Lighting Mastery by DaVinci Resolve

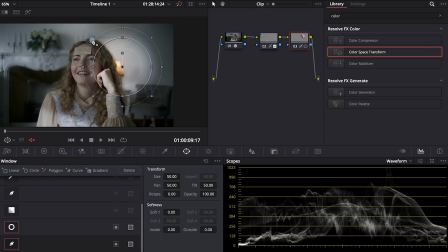[8:15]
To avoid affecting the character's skin tones, I will add another mask and track it to isolate the background. While working with masks, there is the risk of creating fake lighting effects. To avoid this,
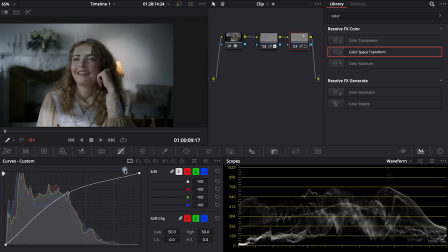[8:30]
I employ a technique of blurring the transition between light and dark areas by increasing the mask frame and scale and applying blurring.
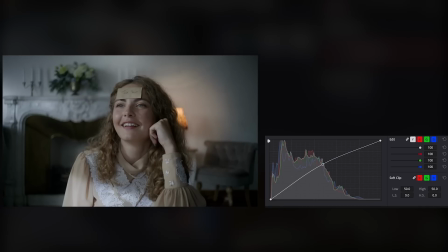[8:38]
I achieve a more natural and seamless blending of the light and shadows.
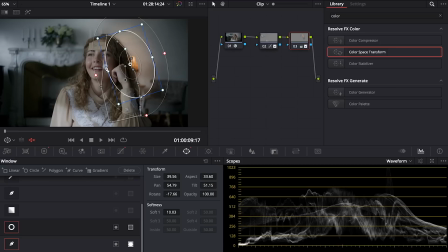Now that the major work is done, we can move on to the final stage.
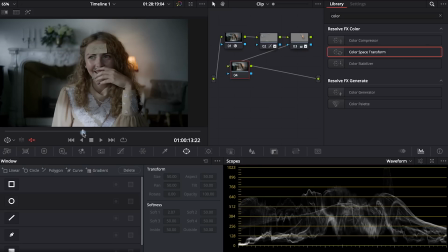[9:00]
In the last node, I will increase the contrast of the shot by turning up the highlights and turning down the midtones and shadows.
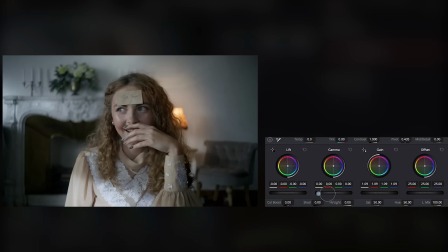[9:10]
I personally like the denser quality that this gives the image.
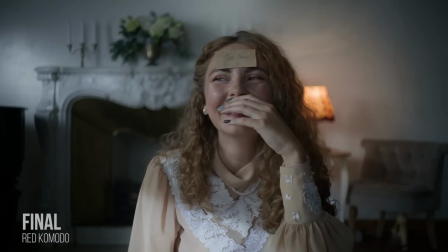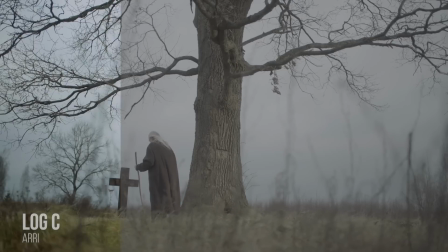[9:20]
My approach to working with lighting in the post-production is to make subtle improvements to the image,
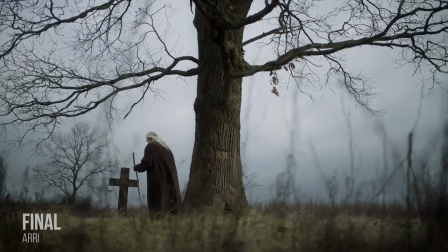[9:26]
while keeping in mind the overall idea of how I wanted the lighting to be in the scene.
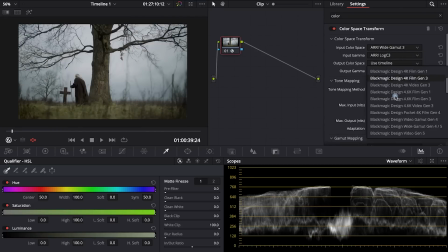[9:32]
When I filmed this scene, it was a dull and rainy day, and I felt that the lighting in the scene was quite flat. Ideally, I wouldn't have added a negative fill to create deeper shadows in certain areas, but that wasn't possible at the time.
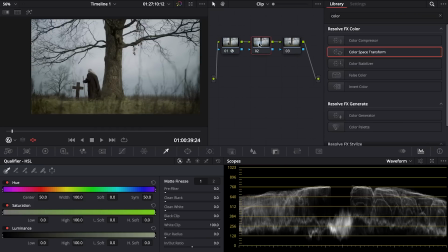[9:49]
After the color space transform from Unreal XM, let's focus on adding some shadows.
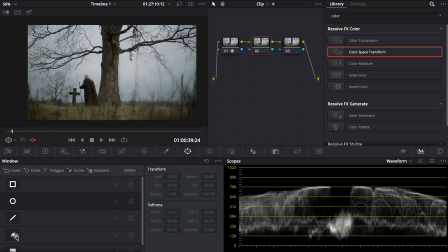[9:56]
We already have a shadow side to the left on the tree. To make the dark tone on the shadow side deeper, I use the same tools, a mask and a curve adjustment.
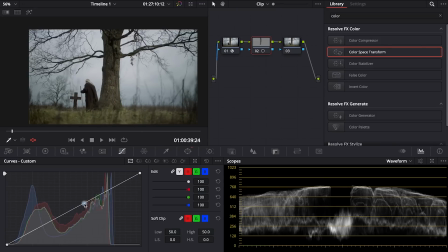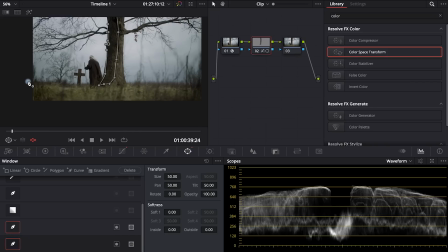[10:14]
Additionally, we can add a subtle negative fill on the camera side to create a vignette effect.
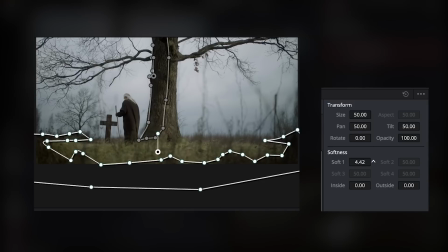[10:23]
To ensure it appears soft and natural, I will apply a blur to the shadows on the tree and the negative fill on the grass.
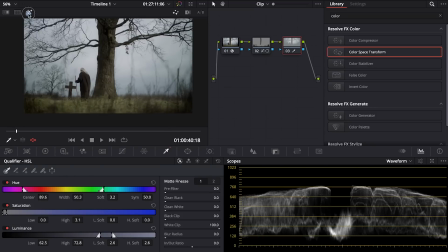[10:34]
Great. Now let's enhance the sky by adding a gradient to make it more volumetric, with a mix of dark and bright tones.
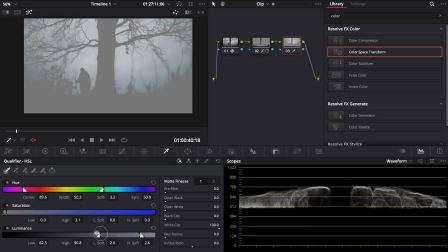[10:42]
I use the qualifier tool to select the entire sky tone. And then add one more mask in the same node to create the gradient effect.
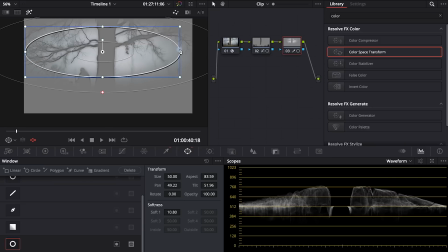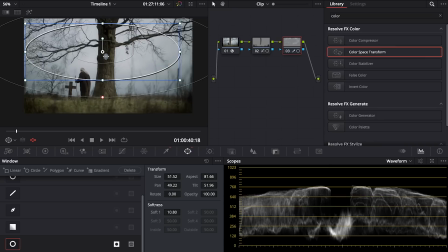Since this shot is for dramatic and sad scene,
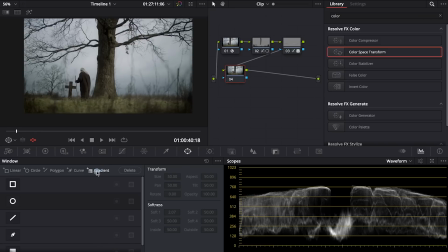[11:20]
I prefer to reduce the saturation of the bright colors on the grass by using the mask and adjusting the saturation values. Finally, on the last stage,
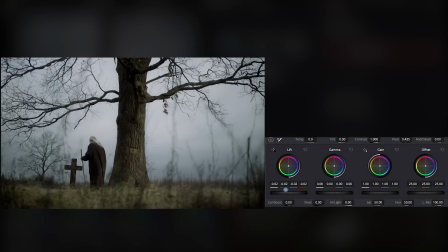[11:36]
I want to increase the contrast of the shot by deepening the shadows and slightly brightening the tones using the color wheels.
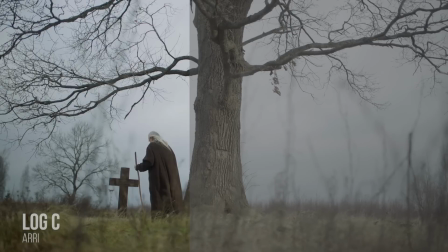[11:47]
So, I always use this technique to enhance the lighting for my shots.
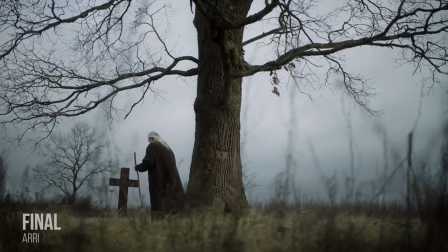[11:52]
I hope it will be helpful for you as well. Thank you and goodbye.